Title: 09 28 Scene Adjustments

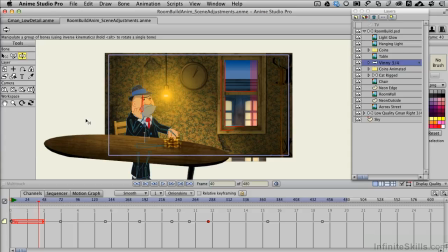0s
We'll make a few scene adjustments in this movie and talk about some of the considerations behind them. As I was building this, I was trying to think, well, what's a good way to integrate a little more of the environment? It can be sweetened with audio after the fact. While anime can import audio, in my opinion,
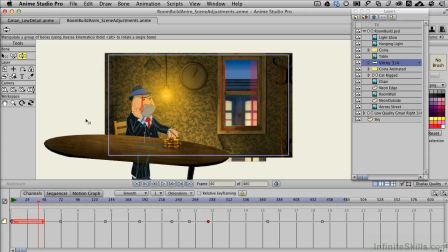17s
it's a little bit clunky to go ahead and try to choreograph the audio to what's going on in the scene. It's easier to do that in dedicated video editing programs, but you could force it in here if you wanted. And I'm saying all that because we've got a TV that's kind of off screen. I've turned it off now, but if I turn it on, we can see this glow that we created.
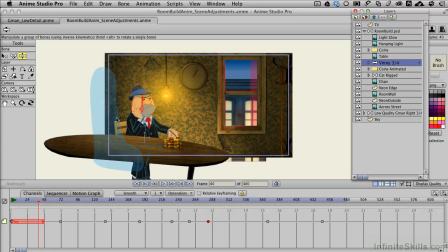35s
And remember, it's a flickering glow. So I've got some decisions to make to integrate our imported character into the scene a little bit. I've got two options to play with. One is to go ahead and adjust a layer effect for the color highlights like we'd done on the chair and do that to him.
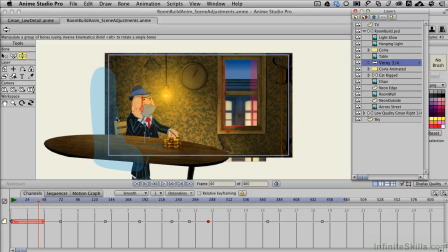52s
So we get this blue kind of light that separates him from the background and reinforces the fact that there's this blue television light. Or I could do the same effect and create a yellow light so we can see that it's really bright in the room. I've decided to go with the television route for this reason.
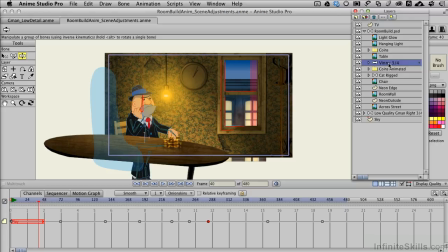68s
Turning on the effect, and what effect I'm talking about, let me click on Vinny here, is that if we go to shadows, we can come down to layer shading.
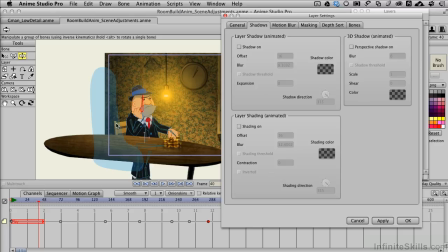76s
We use this trick to create this blue edge on the chair so that people can tell there's a blue light over here. If I do that with a yellow light, and we use the same little trick over here, as the eyes look right, or the character's left actually, what happens is that effect is going to obliterate one of the eyes,
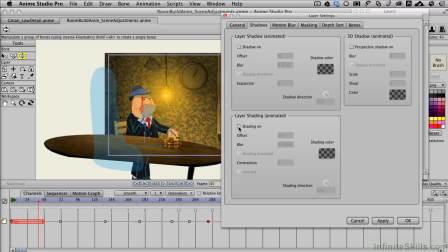94s
and I don't really want that to take place. So what I'm going to do instead is turn shading on, and what we'll do is point this over to the side where the light's going to be coming from. Let's change our color and pick a cyan
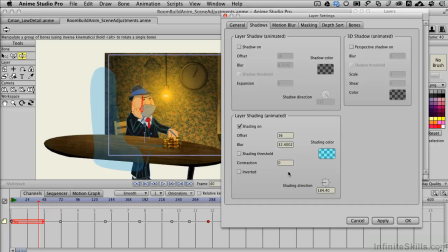110s
somewhere in here in the TV range and choose OK. And we don't need it offset 16. I'm only going to offset it. I think we were using values of like 2. And I'll blur this just a value of about, let's try 3 and see how that looks right there. I'll choose apply. Now this is a render time effect, so we won't see it here.
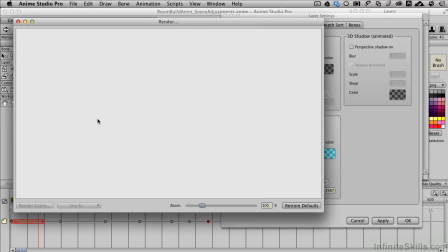129s
Let's do a quick preview render and see what that looks like. That's coming in nicely.
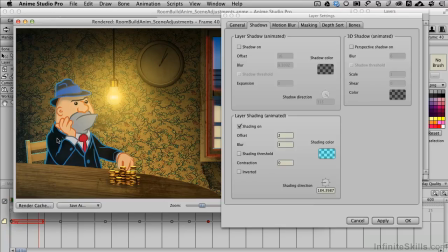135s
We've got this haze, which is going to be our kind of flickering that shows up over the animation. And we can see this blue highlight that is helping separate a little bit more, but I might want to be a little more aggressive with that.
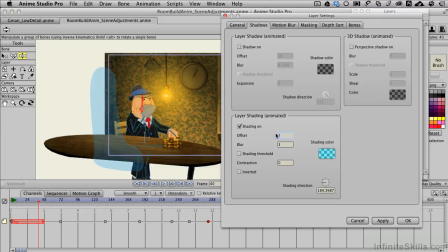146s
So let me close this and say, let's go ahead and offset this by something more like 6. And I'll leave the blur at 3, choose apply. And you know what? I am doing that in the timeline instead of down at frame 0.
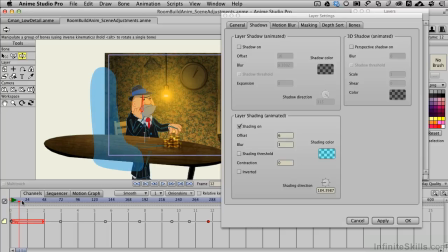162s
Now this isn't an animated effect, so when I engage it, since I haven't engaged animated effects on the general setting, this is not going to make a difference, but this is one of those gotchas where it needs to be done back here at the beginning to be safe. Let me make sure that this has been applied. Come back to shadows.
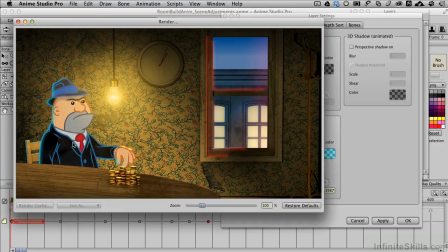180s
We'll do a quick preview render and see if that is going to work for us. There, so I get this nice kind of blue wash coming in here.
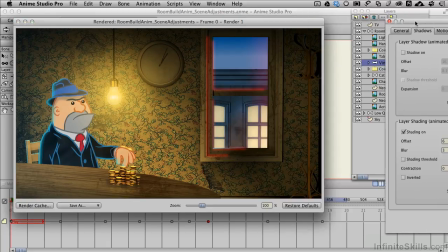187s
That's exactly what I want to do. Let me go ahead and move this over here. Everything else in the scene is fine right now. We've darkened up the scene using some layer effects. I don't think we need to go back in and do any of those items. This is kind of the last integration between our character and what's going to be going on with the audio track later on, or potentially with the audio track.
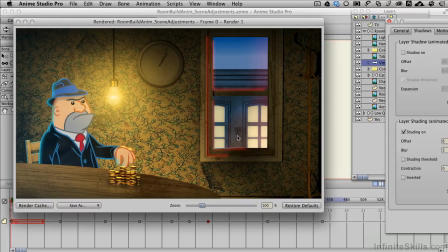207s
And then you can continue playing with the money.